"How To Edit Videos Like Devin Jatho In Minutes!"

Devin Jatho might be a real piece of work, but his editing style is viral gold. Beginner or intermediate editor, and you're looking to take your work up a notch, you're in the right spot.
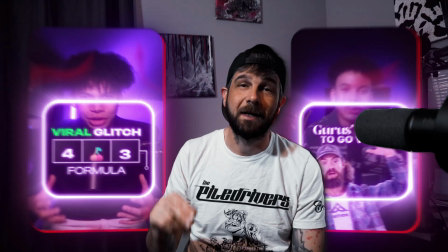Today I'm going to break down his secret sauce, his three-part visual hook, dynamic, subtitles, and his unique storytelling format. You don't need to buy his courses. It's really easy and a great way to add some fire to your videos.
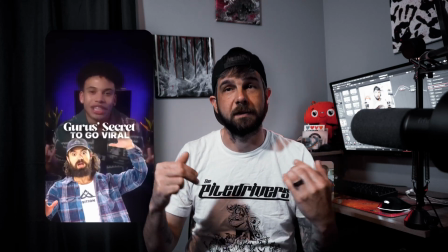Devin always kicks off with a text-based hook. check out my clip for example so my hook is so your animation sucks then he picks a power word
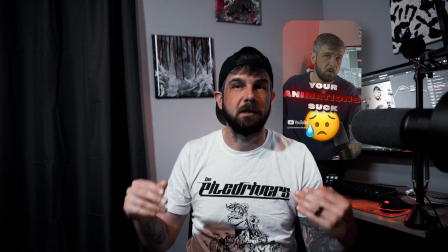a key term he just highlights like animations next you need to drop in a stick graphic now it can illustrate your point or it can
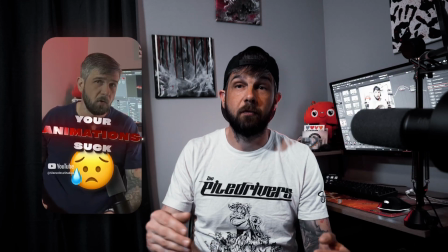be another influencer to add value to what you're saying or it can show a before and after of your solution like in my clip I have a
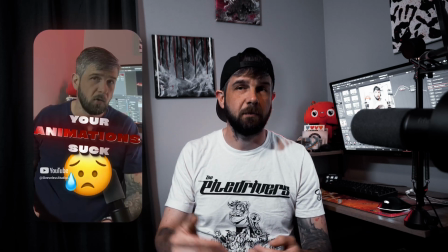sad emoji code your animation stuff and then it splits reveal an astonished emoji showing what my fix can deliver now i did this with a simple
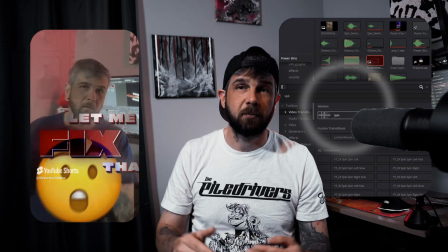split transition right on the edit page just proof that sometimes the simplest effects provide the freshest results next up subtitles now here's the deal devin says if subtitles get in the way of your message drop that being said he opts for bold fonts like impact or poppins his subtitles usually pop on screen word by word keeping it simple crisp and effective now devon usually prefers to show visually what his message is but if there's not a good way to show it visually he will amp up his motion graphics kind of like what i did in my clip here let's go into fusion and break this
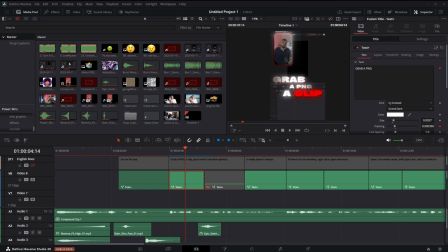down what i do especially on my shorts is i generate subtitles with snap captions and then i'll go in and i'll pick certain parts that i want to accentuate or elevate and that's basically what i did here it was originally just a text plus it's generated by snap captions and I opened it
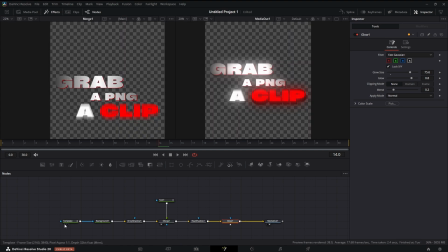up in fusion we did a few things to make it stand out a little bit more so here's the original template here's the original template and what I did is I made a character level styling modifier I went in and changed the size of grab and it's offset and then if you click in the text box again and hit character level styling one more time it'll make another modifier and that's how i offset and change the size
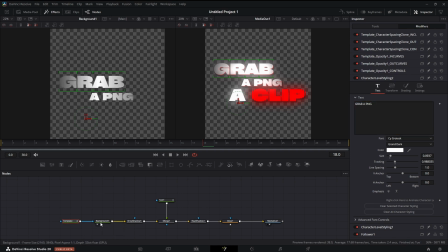of png from there we're running it through a background if you didn't know this you can run just about anything through a background and it'll put a gradient or whatever color background it is so that's what we have here i have gradient that i set up and i'm just running the template through the background and it
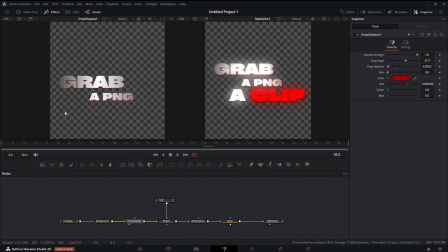takes on those colors after that i added a drop shadow but what i did is i kicked the strength all the way up remove
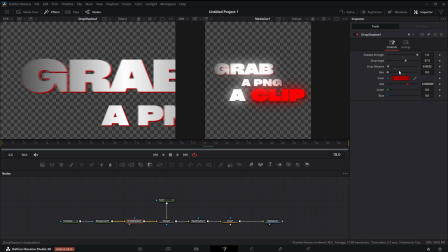the drop distance almost down to zero and I turn the blur all the way down so what you end up with is a copy of your
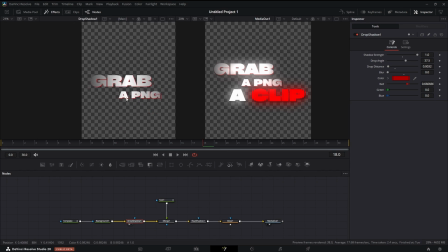text behind your text and when it's not zoomed in it gives it this 3d look it's a quick way to add some depth without a whole lot of work so then I grab another text plus node and added the next part
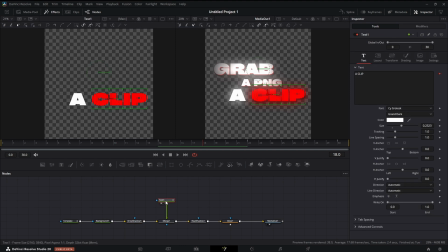of our caption the a clip part it's pretty much the same thing character level styling made a modifier and just changed the color flip and then again we added a follower modifier came into the shading tab animated the opacity and the position and just set the delay to one frame
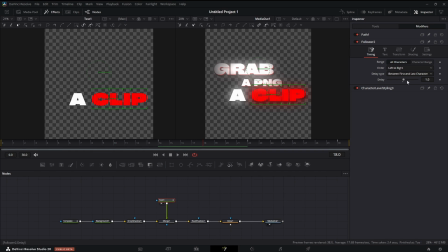which honestly probably isn't needed it's not really noticeable but if you wanted to you could have them animate one letter at a time using the follower modifier after that we have the real shadow fuse which is free on reactor it just
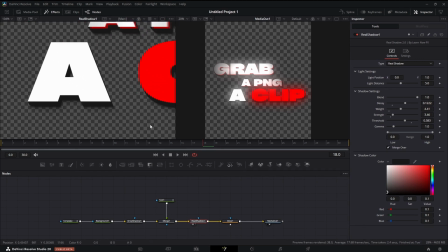gives it a little bit of a different shadow than the drop shadow and you see you really get some nice thick shadows that fan out
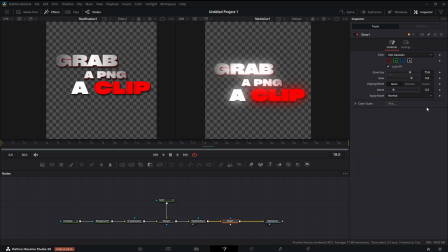it's one of my favorite little fuses after that we just added glow we kick the glow size pretty far up off the glow alone we just really wanted to fan out now if you're like yep how do i know where to position these things just play around with it um usually less is more
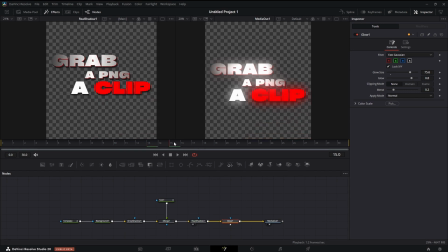that's something i've had to learn the hard way the simpler your action is usually the more impact it has you go crazy and add like metal texture